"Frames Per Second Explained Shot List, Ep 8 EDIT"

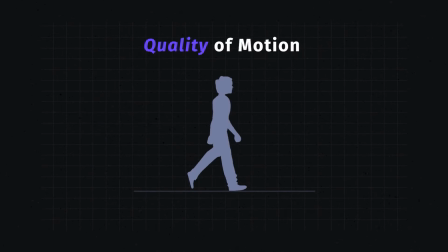which we'll call the quality of motion, such as normal motion, fast motion, or slow motion.
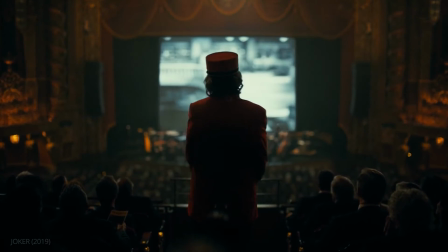However, the final frame rate we see on screen, we're actually seeing the relationship of two different speeds,
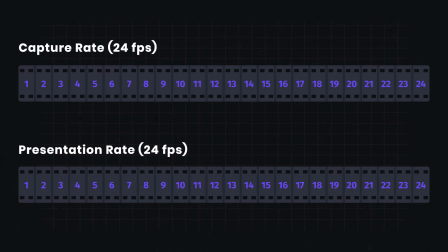which we'll call the capture rate and the presentation rate. Capture rate is how many frames per second were recorded by the camera,
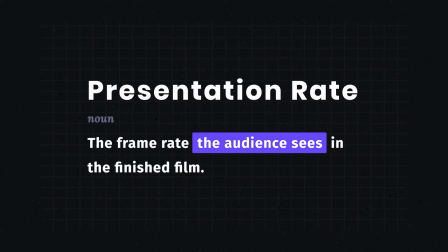while your presentation rate is how many frames per second the audience sees in the finished film.
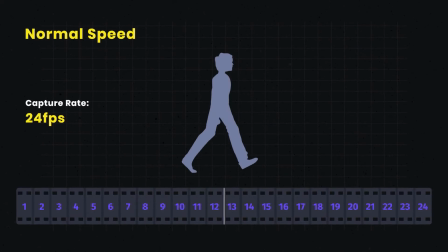For normal speed motion, the presentation rate must equal the capture rate.
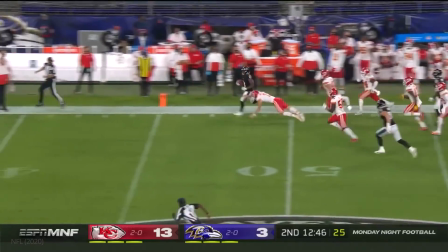If you're shooting something with a lot of motion, like sports or concerts,
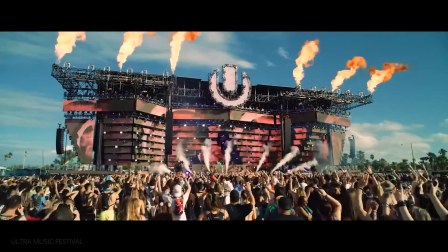you might want to consider shooting and presenting at higher frame rates, as the additional frames will make motion appear smoother.
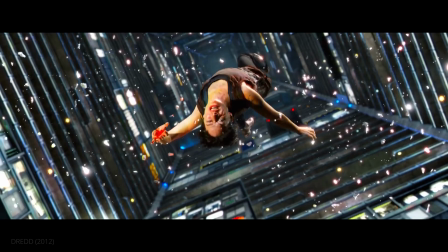Throwing. Akers out of the backfield.
Remember, to achieve slow motion, you would shoot faster than 24 FPS.
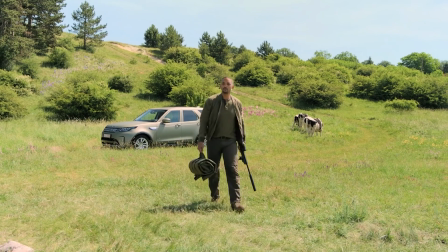However, as you recall, Gemini Man was shot at 120 FPS for normal motion.
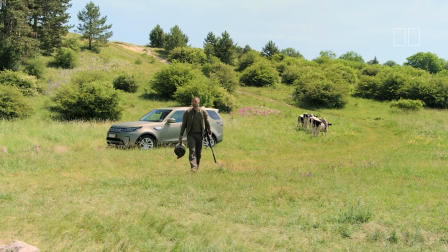Let's see what that looks like, slowed down to 24 FPS. The motion is completely smooth, but the duration and audio is stretched.
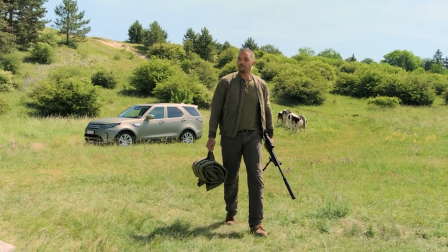Another reason why your presentation rate is so important. The opposite is true for fast motion.
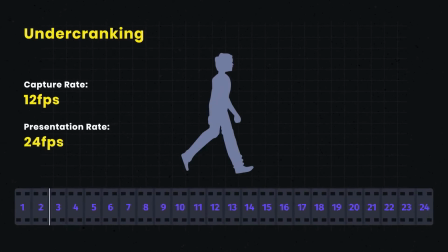All you need is to shoot at a rate slower than 24 FPS, which is called undercranking.
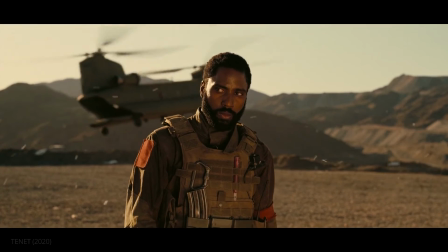So, the main takeaway is don't mix frame rates if you want normal-looking motion.
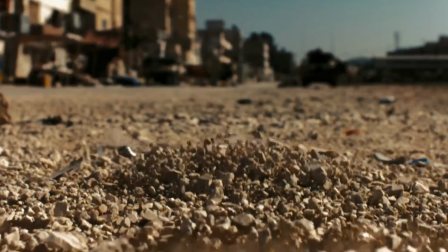Only mix frame rates if you intend to shoot high frames per second to create slow motion,
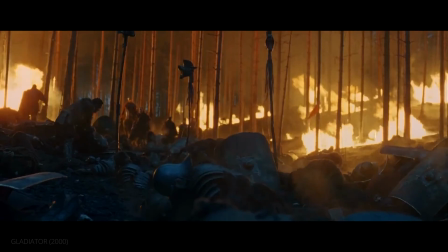or shoot lower frame rates to create a choppy, jittery aesthetic. Now, I know this is a lot of information,
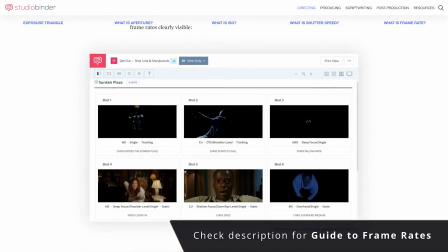so for a complete breakdown on frame rates and all the practical ways you can experiment with them, we have an ultimate guide on our blog.
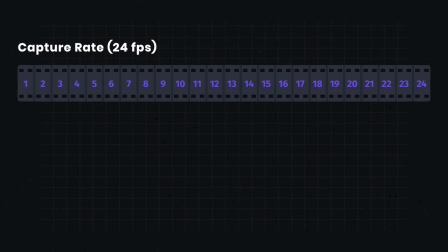The link is in the description. Remember, no matter how many frames per second you shoot, it is your presentation rate that matters.
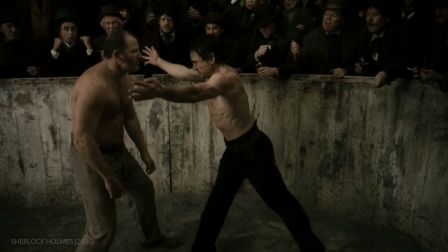Discombobulate.
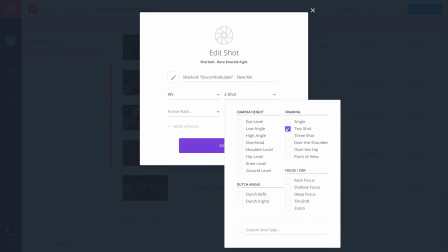Add your shot, its details, and specify the frame rate here.
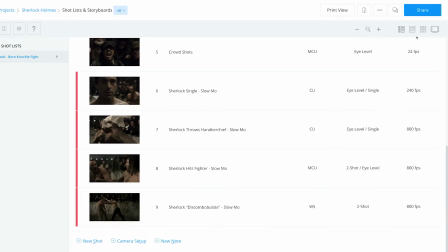You can call attention to the specialty shot by color coding it to make sure the frame rate is cranked to the correct value.
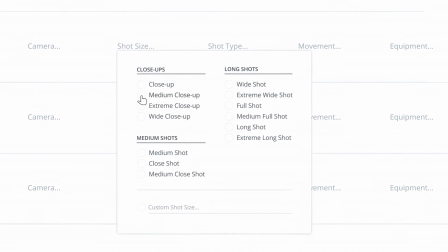If you're ready to create a shot list, you can find a link to Studio Binder's free shot listing tool in the description. And remember that you are in complete control of your frame rate Have fun with it. You're crazy, man.